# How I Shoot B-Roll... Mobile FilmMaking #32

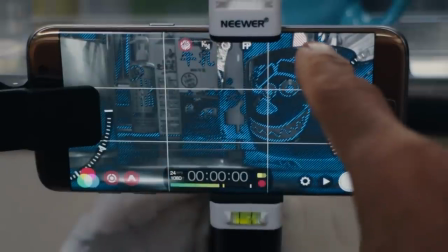[3:11]
right I got the ND filter on there again now I'm gonna turn on my zebra stripes now there's a couple of little you know high exposure zones here it's not
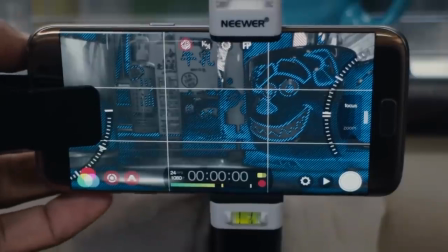[3:18]
a lot but I just I want to get it as dark as possible is basically I mean then I don't want the highlights
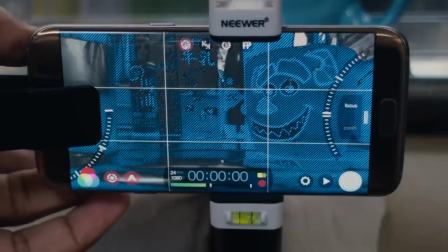[3:26]
to clip and that's what really set your your footage off from really looking like a cell phone okay and there's kind of fainted
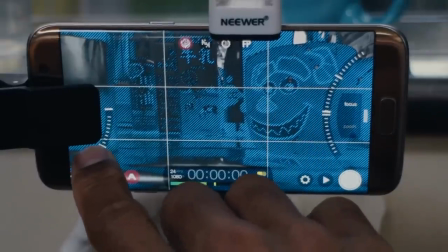[3:33]
but now you can see my I'm kind of losing a little bit of details here in my highlights so I'll just kind of bring this back in and just kind
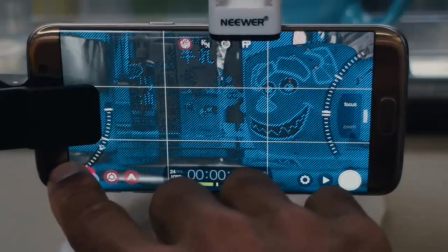[3:40]
of find a happy balance between shadows and highlights here and I think I can get away with that let's turn that off and let's
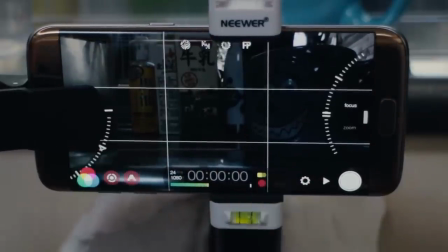[3:48]
see what that looks like oh man dang it did it redo I think it may have reset all my settings oh it kept it good 48 on the shutter
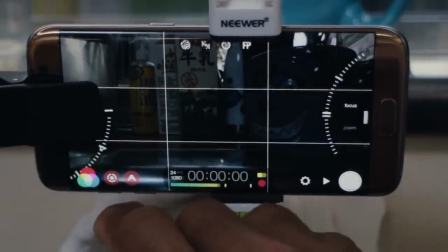[3:57]
speed is locked okay so that looks a little dark but I tend to notice it looks a little darker on the phone and then when I bring it into a premiere or something I can easily lighten it up and so I kind of this is something I've been doing next and I'll quickly
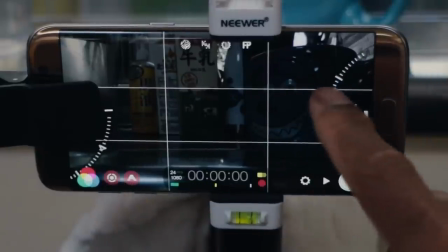[4:10]
get my focus in this is going to be again the cup right there is going to be my main focus and get my my focus
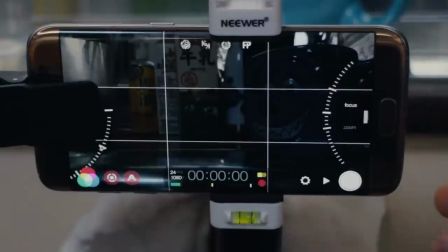[4:19]
peaking roughly about on my there right about there and then I'll go ahead and get a practice shot I'll go ahead and hit record take my cup away
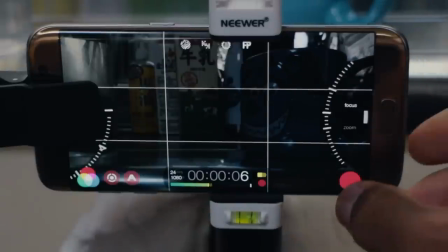[4:27]
boom then I'll stop it go ahead and play back and review and check that out and then see how the shot looks
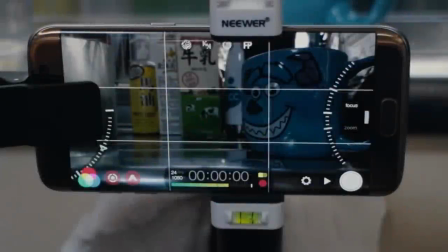[4:36]
one other thing I felt to mention was my profile setup
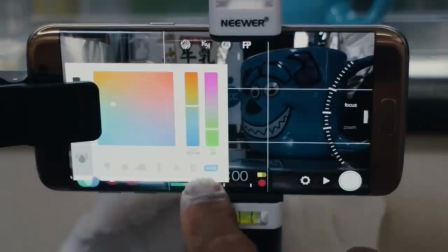[4:41]
my color I typically will leave it in auto white balance depending on the situation
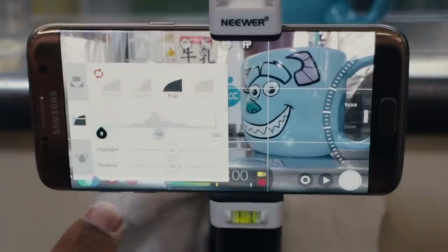[4:46]
I should have set this up earlier showed you and then I'll go into here I like to use the flat profile right
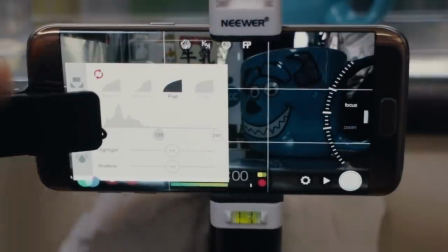[4:53]
now it's pretty it's it they re up they updated the flat profile so it looks really good and I think I can get a little bit more of a darker shot
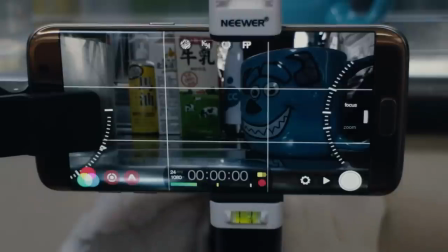[5:01]
and save it in Premiere when I go to color grade it so it's just something I've been using so yeah that's pretty much basic my
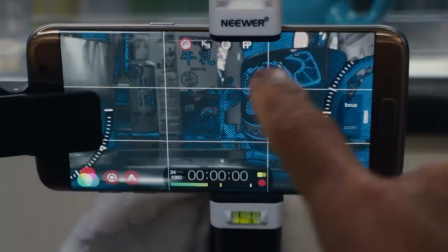[5:09]
basic setup that I use for most of my shots again I just try to keep these highlight up here as dark as possible and finding a happy meeting
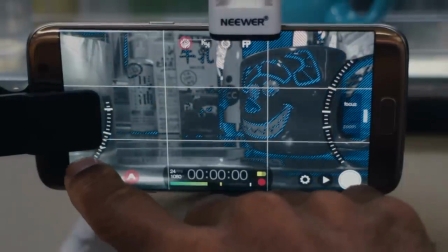[5:18]
between the shadows being too dark and the highlights being too high but I typically lean towards the darker side for me alright
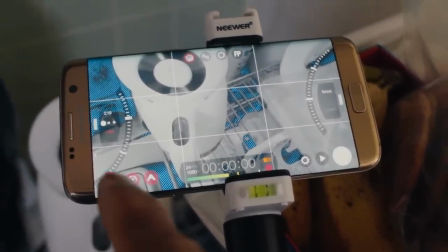[5:27]
guys so here's the next shot I'm going to set up basically this one I didn't need the ND filter because it's not that dark so I basically again will expose it
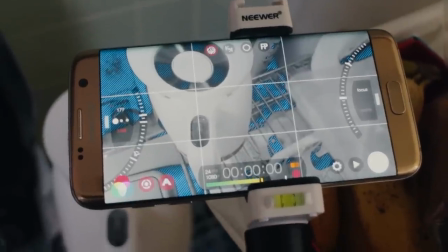[5:36]
just there make sure I don't have any clipping no zebra stripes my focal point is
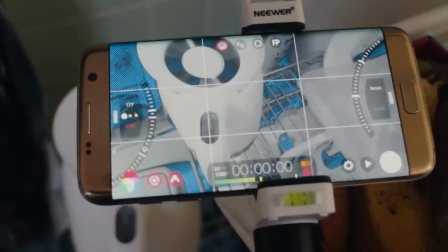[5:41]
going to be on the button because I'm going to show myself hitting the button once I got that focus I have this little
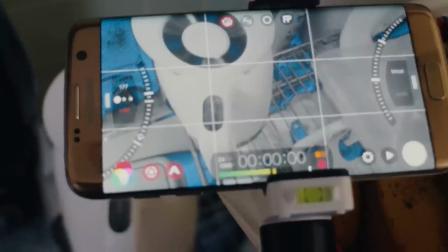[5:47]
plastic bag here if you see underneath it in the shot just to kind of give some depth to the shot kind of dirty up the
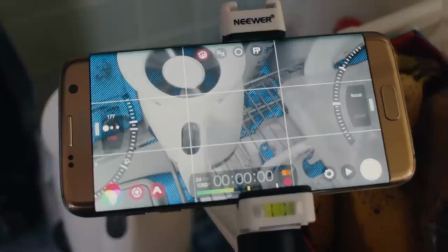[5:52]
frame a little bit and pretty much that's it just going to hit record and do this shot again
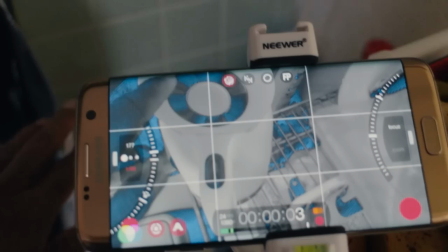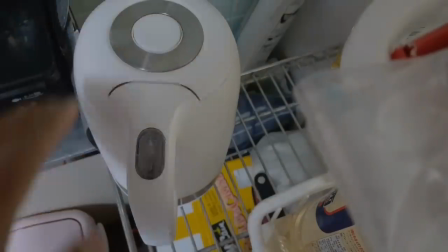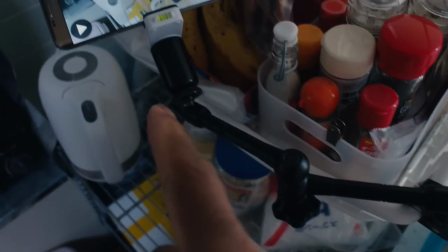[6:10]
just showing you how versatile this magic arm is i use this more than i use a tripod guys the way i have this mounted up here there's just no way you can mount a tripod like this
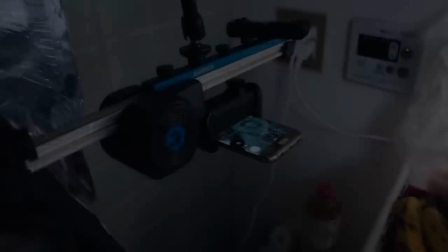[6:18]
magic arm fantastic okay this next shot i've got the magic arm connected to the the vent
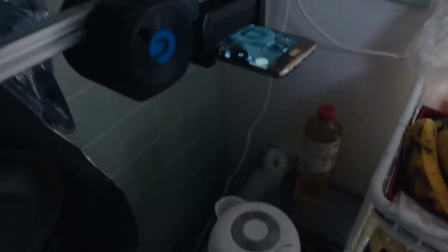[6:27]
for the stove and i gotta invert it so i'm shooting down at this coffee at this coffee pot here in hopes that
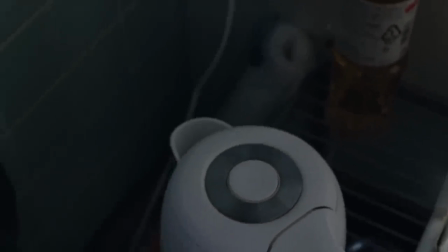[6:34]
when the steam releases i'll have the camera slide over the top of it just kind of getting a i don't know just a shot i thought about right now just to
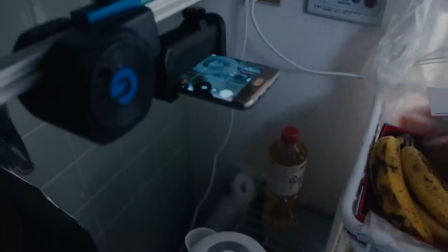[6:42]
be nice to see if we can get the steam to kind of like fog up the lens so uh i don't know we'll see how it comes out
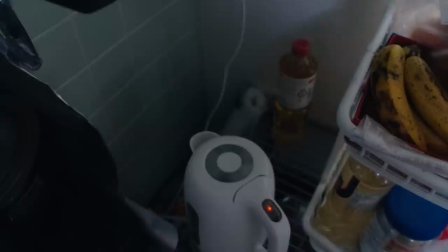[6:49]
but i'm waiting for the coffee water to start uh the hot water to start boiling the steam release out then i'm going to set the
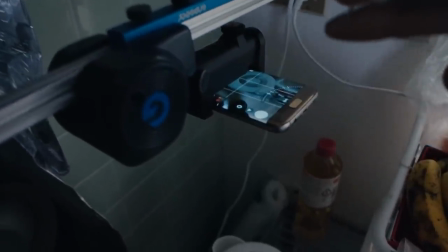[6:55]
the the slider and to slide over right over the top of the steam can get that in there
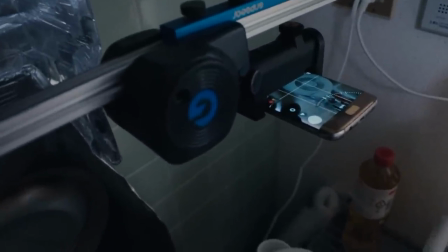[7:00]
gear grip dolly working it's magic next